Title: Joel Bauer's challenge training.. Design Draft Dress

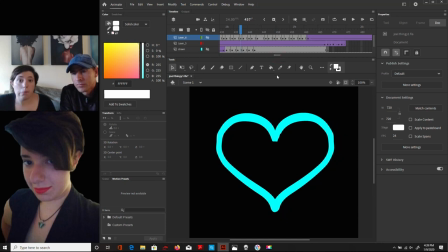(42:45)
Yep so you could do something like a lot cooler than this I don't know I know most of you peoples out there are very creative
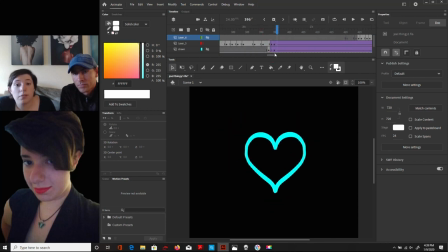(42:59)
so yeah the vision and discovery process really helps to hammer it out let's say it can't be like we did trying to help assist the process but it's
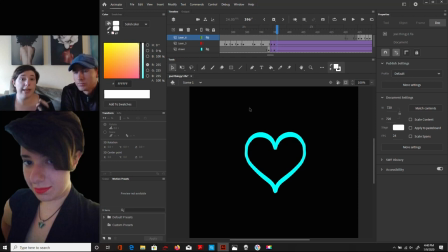(43:14)
a lot faster when it's really clear to begin with and we can help with branding too if you need that it's like um we do it all pretty much uh and if you just need if you just need a like a drawing i can do that too yeah i'm gonna throw that on
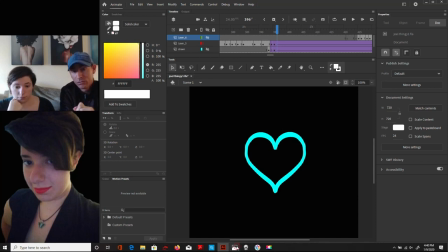(43:30)
on the end part we're gonna we're gonna sample we're gonna show some of the actual graphic designs too so it can be part of a package
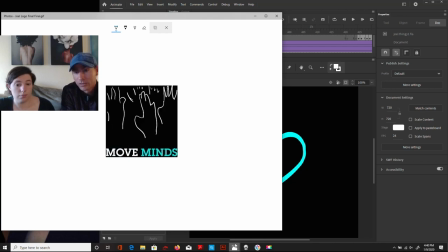(43:39)
for other things you know if you want your own distinct with your with your body logo or whatever or another logo that's she's really good at still still photo yeah but in the end there too i just want to add that that she was really concerned about well i wish we could take the the
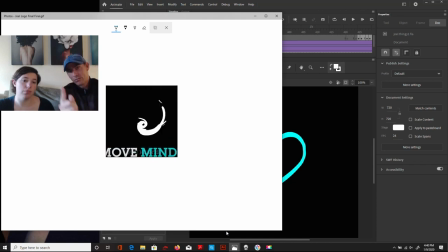(43:58)
back end of the gif and then re reform it again so that just goes seamlessly into which would look really cool but uh once again we didn't have time there there would be some way i could like transition in the uh
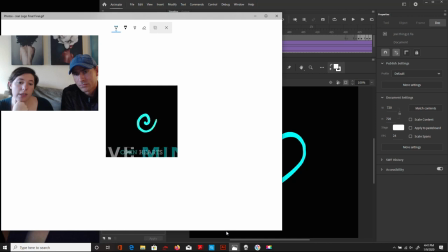(44:15)
the hand holding to um from the signature into the hand holding yeah which which would have been like completely seamless so then it would just go on a loop and it wouldn't have this little stopping thing
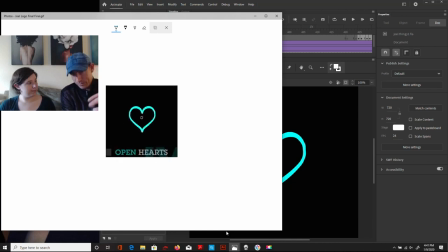(44:32)
well i think it kind of i think it kind of caps it off because especially for like the brand and be like a commercial open heart joel bauer right right to do people that's how they're thinking in their mind right and cool the thing about this though even for myself i just kept
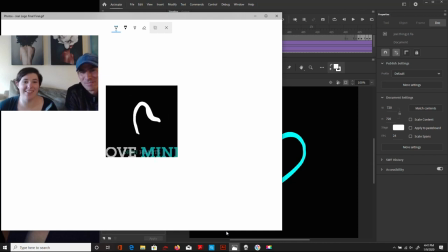(44:48)
watching it when it was when it was done yeah when it was done didn't you didn't you put it on your phone and you watch it for like 20 minutes probably i was like seeing is there anything else like you know it was like wrong here and tweaked or it was going to be a problem and I couldn't find it
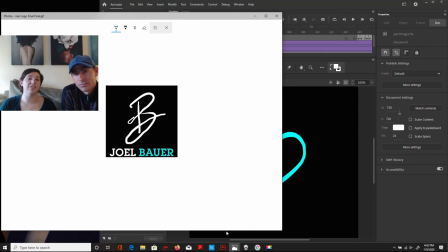(45:09)
of course I saw a whole bunch of problems with it because I'm a perfectionist and I want it to look good yeah she thought it was awful she thought it was the end of the world what if Joel doesn't like this man you think Joel's even going to like this thing what if everybody thinks it just makes fun of me from my heart
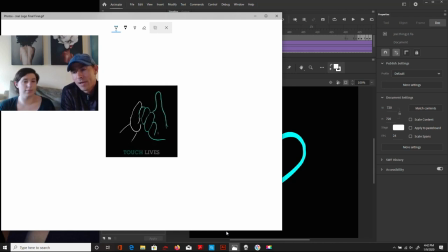(45:28)
because sadly she's been put in positions in the past where that would be the case in front of an audience. So I think that pretty much sums up what we just want to show,
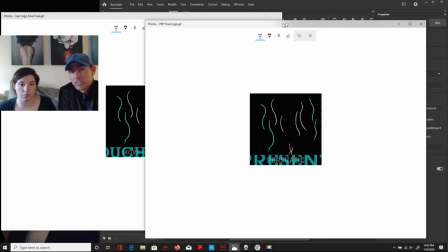(45:41)
even though we did show in the other ballerina presentation kind of what's involved, this is actually this project.
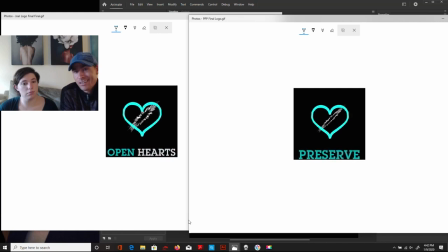(45:49)
And we are just kind of crunching down.